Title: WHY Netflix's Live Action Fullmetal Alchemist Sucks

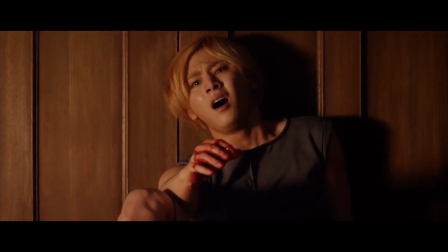[0:01]
Fullmetal Alchemist 2017 is the worst adaptation I've seen since M. Night Shyamalan's Last Airbender.
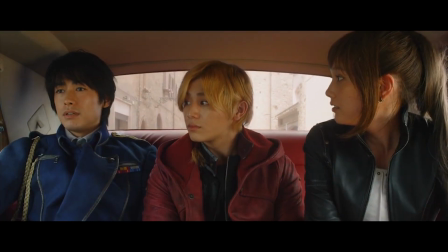[0:07]
I say that without hyperbole. Certainly, this is the worst entry in the Fullmetal Alchemist franchise.
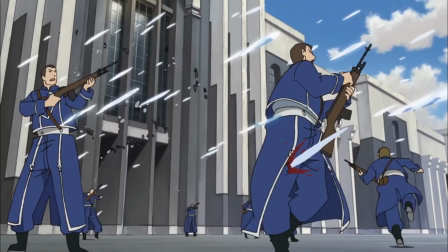[0:12]
Worse than Shambhala, worse than even Sacred Star of Milos. It doesn't even compare to other anime and manga adaptations.
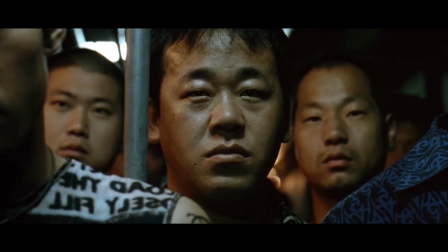[0:19]
The Kenshin movies are pretty good. Also, Old Boy was based on a manga, and that's a masterpiece.
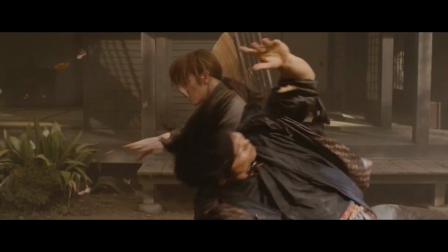[0:24]
Edge of Tomorrow is pretty well liked as well. There have been plenty of adaptations that tower over this one.
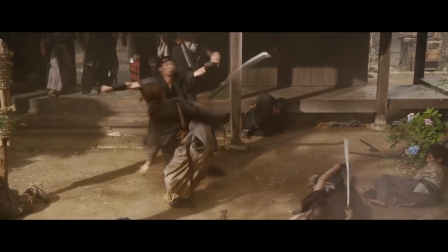[0:30]
Plus, if we're thinking by the logic that we need to be comparing adaptations of manga to other adaptations of manga,
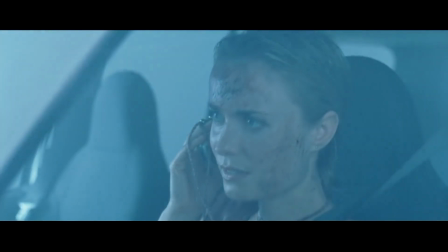[0:35]
then Silent Hill is a 10 out of 10 film, because compared to other video game adaptations,
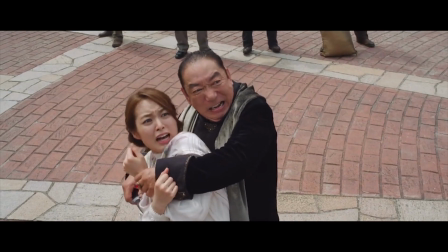[0:40]
it's just pretty okay. A bad film is a bad film. End of story. I've seen films made with low budgets that pull off the Hollywood experience, and I've played better indie titles than AAA games despite their limitations.
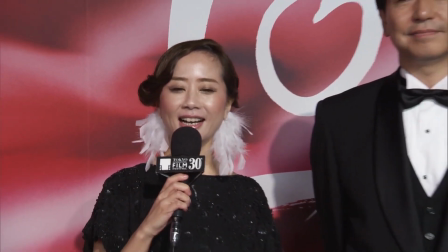[0:52]
Just because something's lower budget doesn't necessarily make it worse. The director even said himself that the visuals were going to challenge Hollywood. Even he thinks we should compare. All that said, let's tear this film a new one.
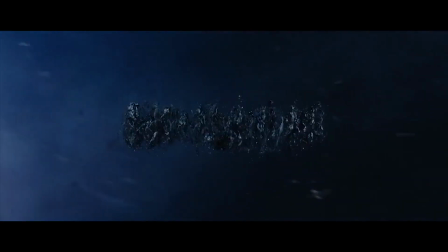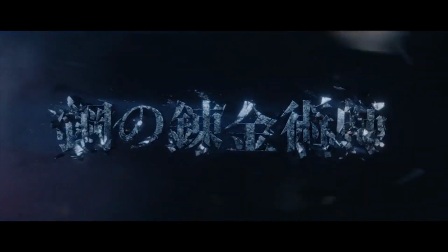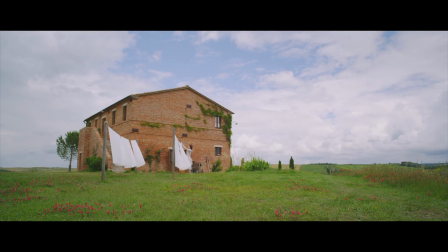[1:16]
FMA 2017 has all the hallmarks of B-grade schlock. Terrible acting, lighting, camera angles, set design, you name it.
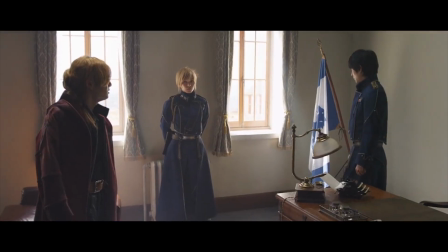[1:23]
It's here in all its spectacular awfulness. But really what brings it down most is shit storytelling and direction.
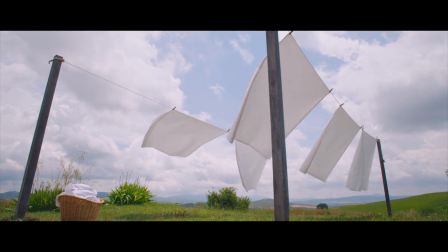[1:29]
The movie makes an absolute mess out of introducing the world of Fullmetal Alchemist.
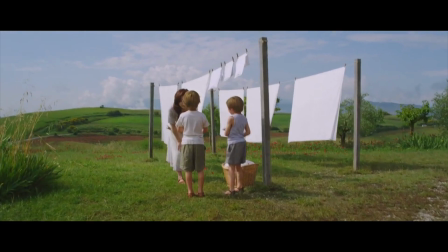[1:33]
Ed and Al's mom dies within the first 2 minutes of the film after delivering a handful of lines.
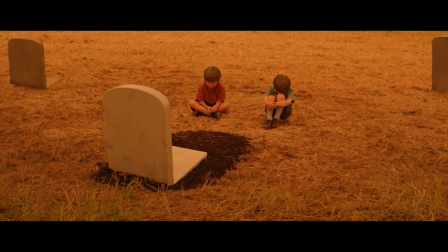[1:41]
It's extremely hard to care. It's not even explained how she dies, nor is it foreshadowed.
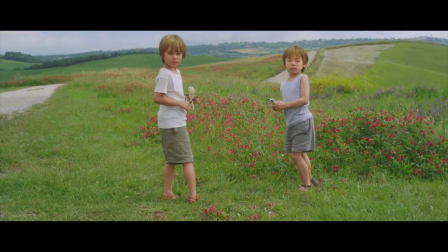[1:46]
She's fine 1 second, and then dead the next, and her kids just fucking stare at her.
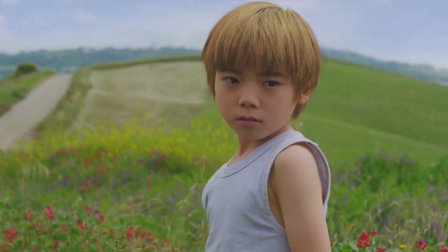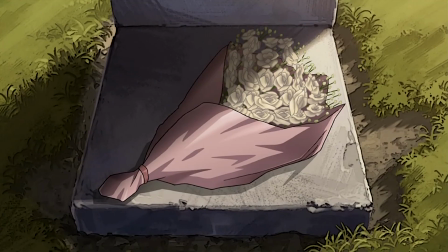[1:57]
As much of an issue as I take with the way FMA Brotherhood handled Trish's death, this is a whole new level of absurdity.
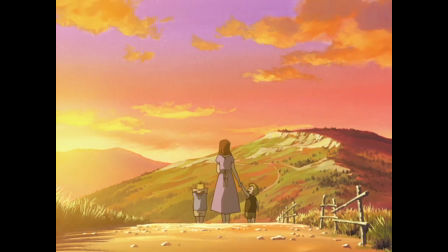[2:02]
I've always said that 2003 had the stronger approach in regards to dealing with the mother and their backstory.
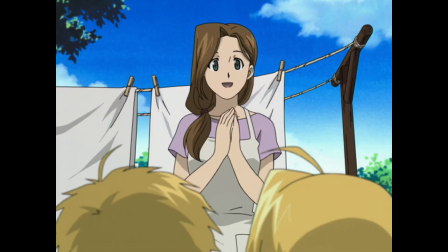[2:07]
It makes me sympathize with the Elrics. I got to know how much they love their mother due to her prolonged screen time, so I was invested in their attempt to bring her back.
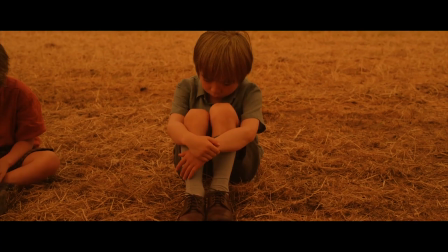[2:15]
In proper screenplay structure, the death of the mother would act as the catalyst for the film, something to ignite the series of events.
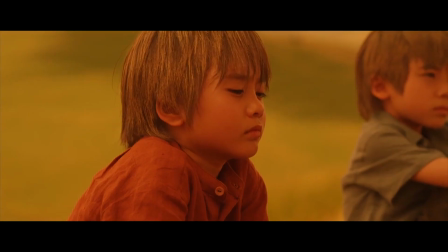[2:21]
In most films, including Japanese ones, they would have taken time to develop Ed and Al's bond with their mother.
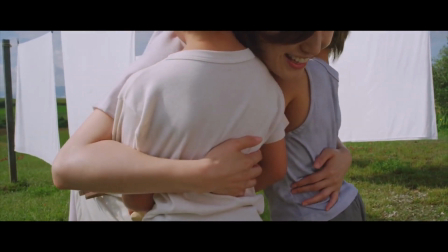[2:26]
That would have lasted 10 or 20 minutes before her death, which would kick off the rest of the film.
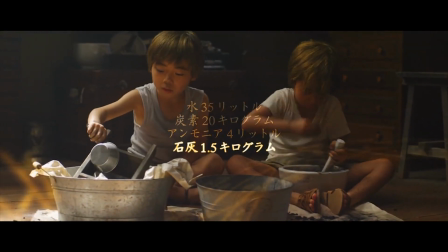[2:30]
As it stands, we know extremely little about Ed and Al and how they feel about each other in their childhood, their father, or their mother.
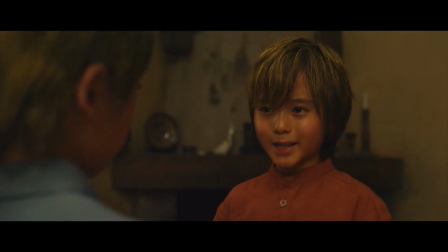[2:36]
Contrasting this with the anime does no favors, but especially as a standalone film, it's unforgivable.
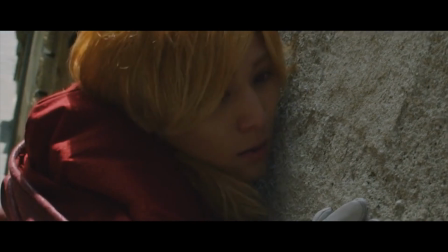[2:42]
The priorities of this film are very clear. It wasn't to make a good movie, but make a movie that had enough of the source material shoved in to pander to the fanbase.
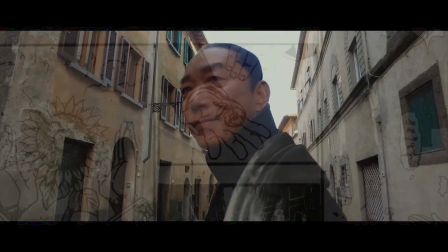[2:49]
The death of their mother and attempted resurrection. Your father Cornell's identity crisis. Introduction and death of Dr. Marco.
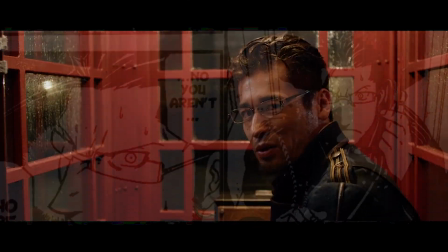[2:54]
Alphonse's soul rejecting Fusion his armor. Fusion of Mina and Alexander. Death of Maze Hughes. Laboratory 5. The Ravioli Massacre, which happens off-screen.
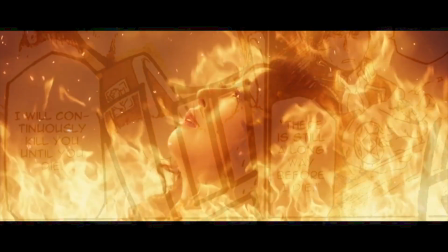[3:01]
Envy revealed as Hughes' killer. Zombie soldiers. Killing of Lust. Ed encountering Al at the gate.
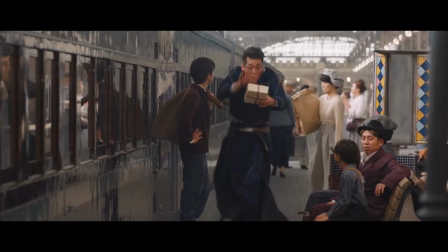[3:05]
This movie is recapping roughly 20 episodes across FMA Brotherhood and elements from the very end of the show that really lead nowhere.
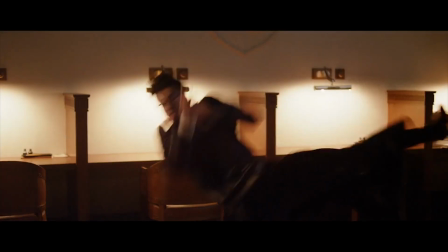[3:13]
In exchange for shoving in as much as humanly possible, it abandons logic, pacing, and simple storytelling techniques.
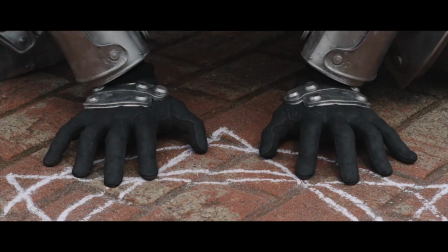[3:18]
Along with the botched intro, the film doesn't set up the world building in a concise way.
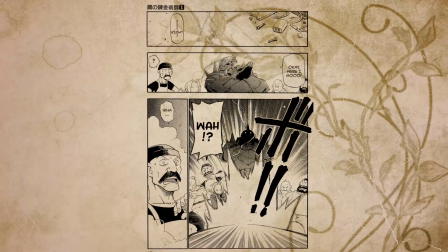[3:22]
The manga introduces the mechanics of alchemy within the first 15 pages and builds off of that knowledge the whole time.
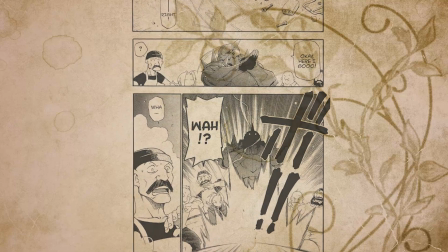[3:28]
It's also shown instead of just told, and it's really easy to get behind.
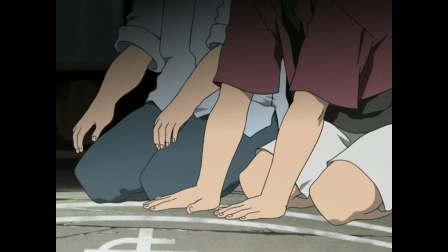[3:31]
That's not mentioning FMA 2003 and Brotherhood, both of which introduce alchemy and its concepts within 3 minutes apiece.
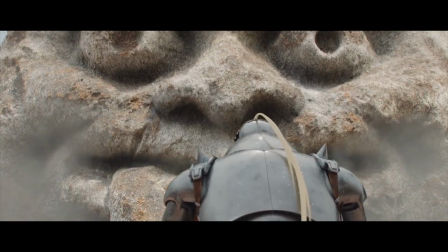[3:37]
This film doesn't bother to do any of that until 17 plus minutes in, well past the catalyst.
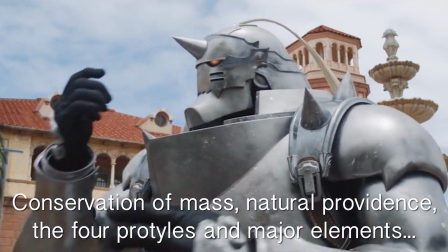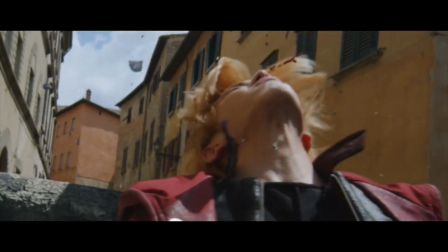[3:52]
If the bad child acting, poor integrated VFX, and breakneck pacing didn't get you to tab out on Netflix, the confusing world building just might.
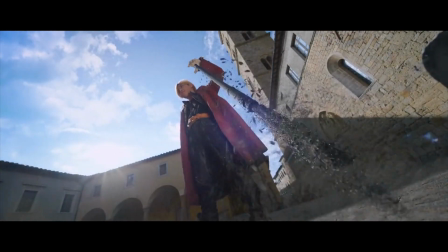[4:00]
All this could have been done in the opening itself. As it stands now, it leaves you scratching your head if you've never heard of Fullmetal Alchemist.
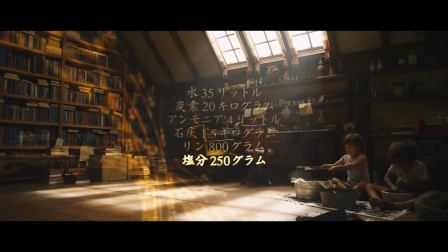[4:06]
Certain keywords are meaningless without explanation.
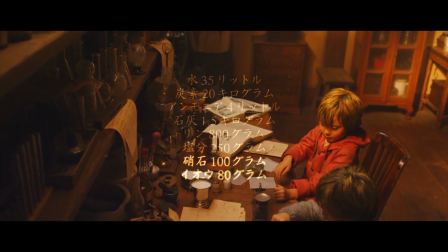[4:09]
Alchemy, transmutation, equivalent exchange all go without elaboration until much later.
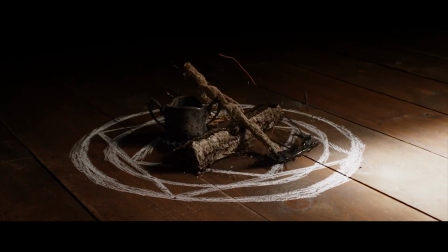[4:17]
You see some circle at a start that's just floating in an abyss of floorboards with some random items, and they transform into this horse abomination thing.
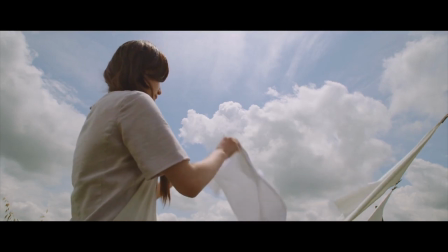[4:25]
You can't even make it out fully before it cuts away. Are we expected to have this image tied us down until the info dump later?
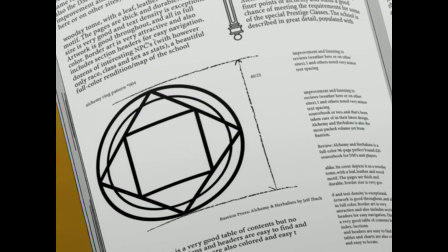[4:31]
There's no hands touching the circle, no drawing it. Nothing equivalent to episode 3 of 2003, which shows Ed and Al's process of making a doll.
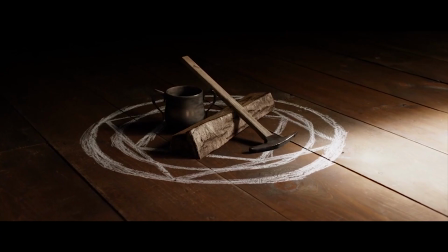[4:38]
They should have just had something like that. This is crap world building delayed for what reason?
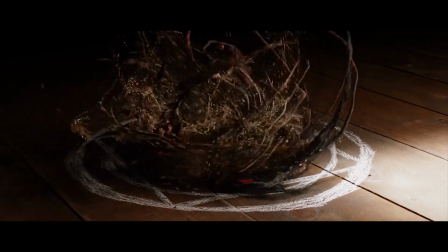[4:43]
We could have been shown everything at the start with this transmutation of a horse if they played their cards right.
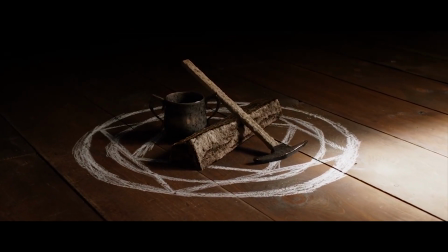[4:48]
Then you'd be able to understand what's going on at a moment-to-moment basis. So what if this guy can do clap alchemy?
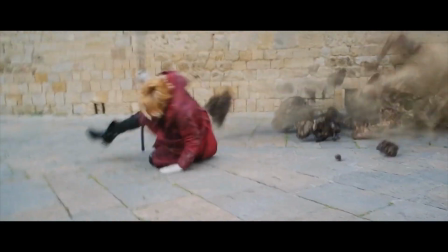[4:54]
How am I supposed to know that that's special until they tell us after the fact?
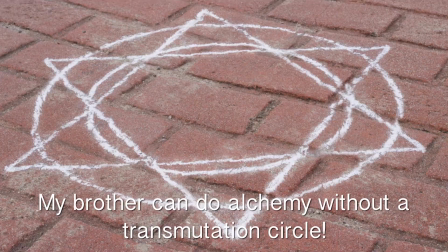[5:02] お兄さんはこういう錬成陣がなくても錬金術が使える凄腕ね。
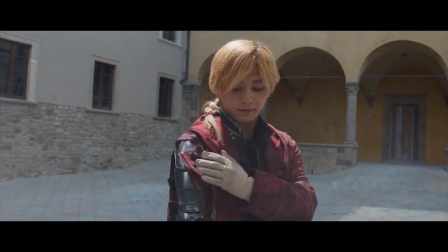[5:09]
And of course, this is disregarding the times where the film betrays its own rules, throwing off anyone who's just heard that long-winded explanation on alchemy from Alphonse.
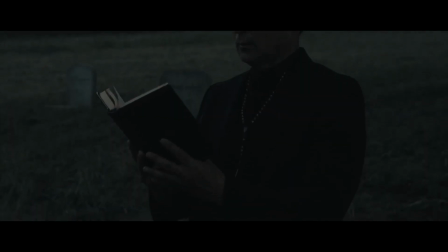[5:17]
Let's talk about the horrible directing here for a second. The funeral scene of Trisha Elric is a perfect example of absolute trash directing early on that follows throughout the whole film.
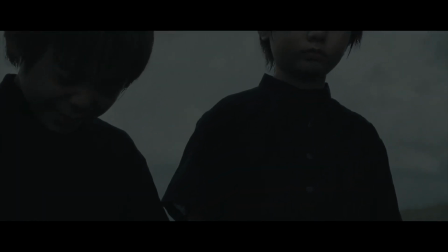[5:26]
It's clearly been shot in daylight, with color grading and contrast bringing it to an obnoxious level of darkness in an attempt to make fake rainfall.
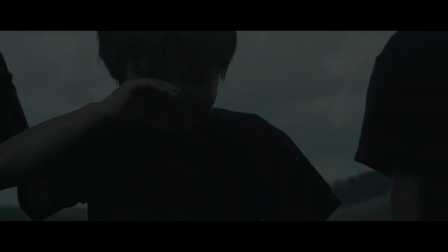[5:32]
I went through the scene a couple times. I couldn't even tell they were trying to go for rain until I spotted a CGI raindrop or two superimposed onto the image.
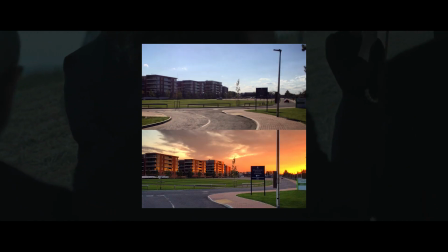[5:39]
It would have been a lot easier to plan for a cloudy day as it approaches magic hour, have a few flags to block out the sun a little bit, they aren't that expensive.
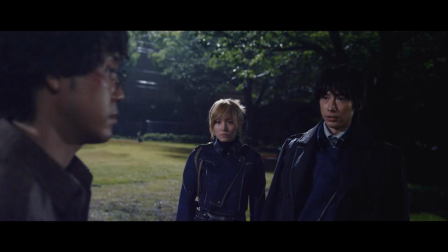[5:47]
Make a rain machine. You can build one for 60 bucks and have some decent rain in your film. For some reason that's beyond fucking me, this film is terrified to actually use practical rain effects.
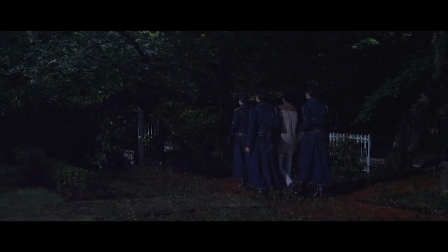[5:55]
Later on in the film, after Nina disappears from the movie, it's extremely obvious that the rain in the scene was superimposed onto the characters.
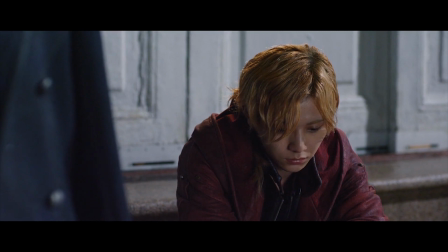[6:01]
They just wet their hair and clothes a bit, slap on some rain into the foreground.
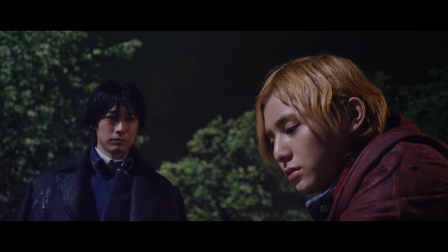[6:05]
There's no raindrops falling across Ed's face or Roy's face, no bouncing off their outfits or the ball in the field.
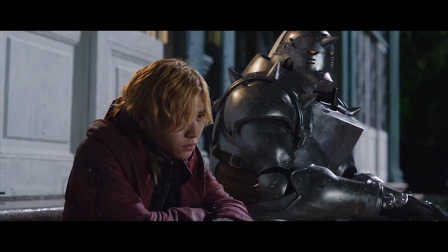[6:11]
It's been faked badly. Since Al is CGI, they have rain roll off of him, so it makes it even more obvious when you compare it to Ed and Roy.
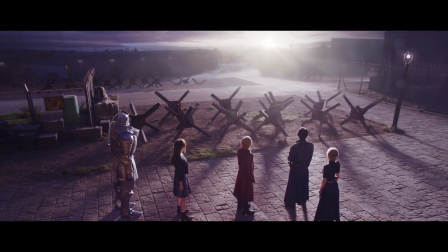[6:19]
This is a philosophy that the film has about basically everything. CGI the crap out of it. We don't need the real thing.
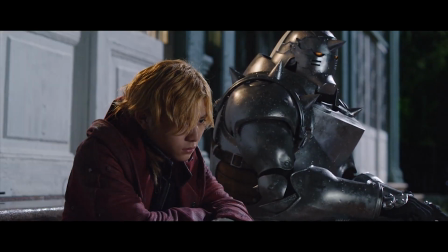[6:25]
Instead of just doing something practical, they'd rather have done it with compositing, and compositing is not a crutch, it's a supplement.
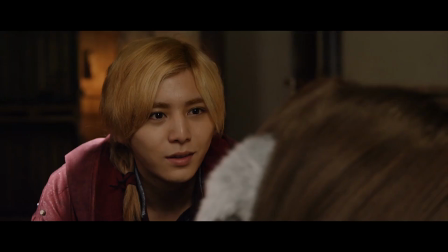[6:31]
Fast forwarding a little bit to Ed and Tucker's confrontation after Nina's been transformed. Ignoring the hideous CGI Nina, let's just take a look at the scene for a second.
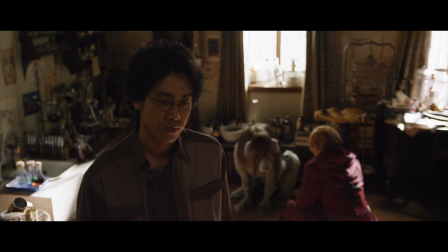[6:38]
FMA 2017 has no idea what the word tone means. It's clearly daytime in this scene. That or they used a 1K Arri and put it behind a window. The best shots have a half light or a backlight, which kind of casts the characters in moody silhouette.
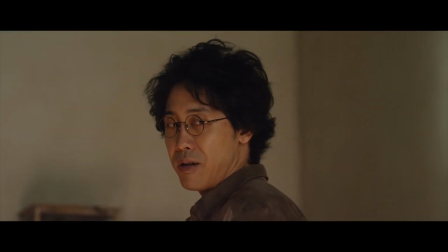[6:51]
But the thing is, it's still flat and extremely bland in comparison to Brotherhood and especially FMA03.
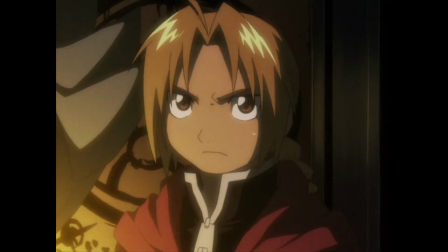[6:56]
In the original show, there were hot reds and oranges motivated by the darkness and artificial lighting.
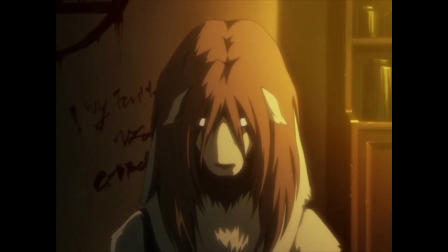[7:02]
It felt hellish. Both Brotherhood and 03 had this scene take place in darkness, either because it was overcast or was in a basement.
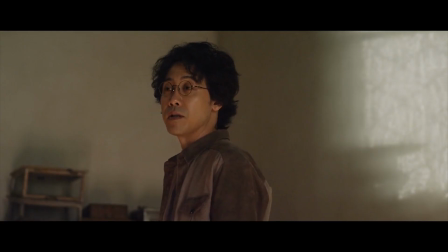[7:09]
This feels like a fucking walk in the park by comparison. The lighting is too homogenized.
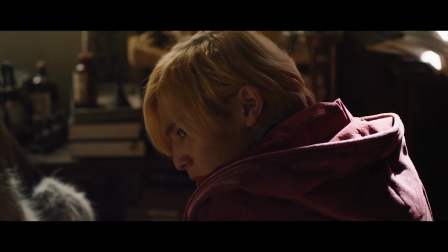[7:14]
I can see everything clearly. If they had increased the contrast, even closing the aperture on the camera by a little bit more, it would have gone a long way into making the scene moodier and more disturbing, and you wouldn't have to change a damn thing.
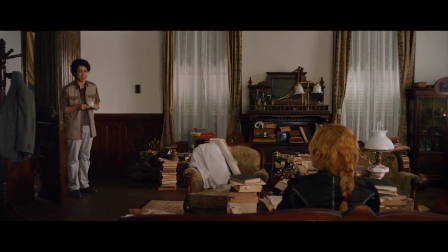[7:26]
That advice is free, bitch! Another thing about this movie, it has a lot of boring plain white walls. What if I shot this entire YouTube episode with white walls?
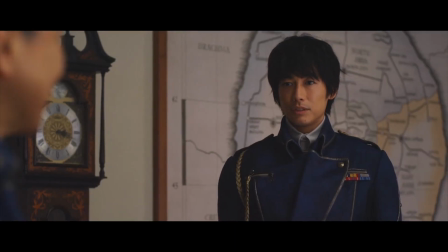[7:38]
Kinda lame, right? Having plain white walls in your film is the easiest way to make it look like a student project, and FMA 2017 has you covered!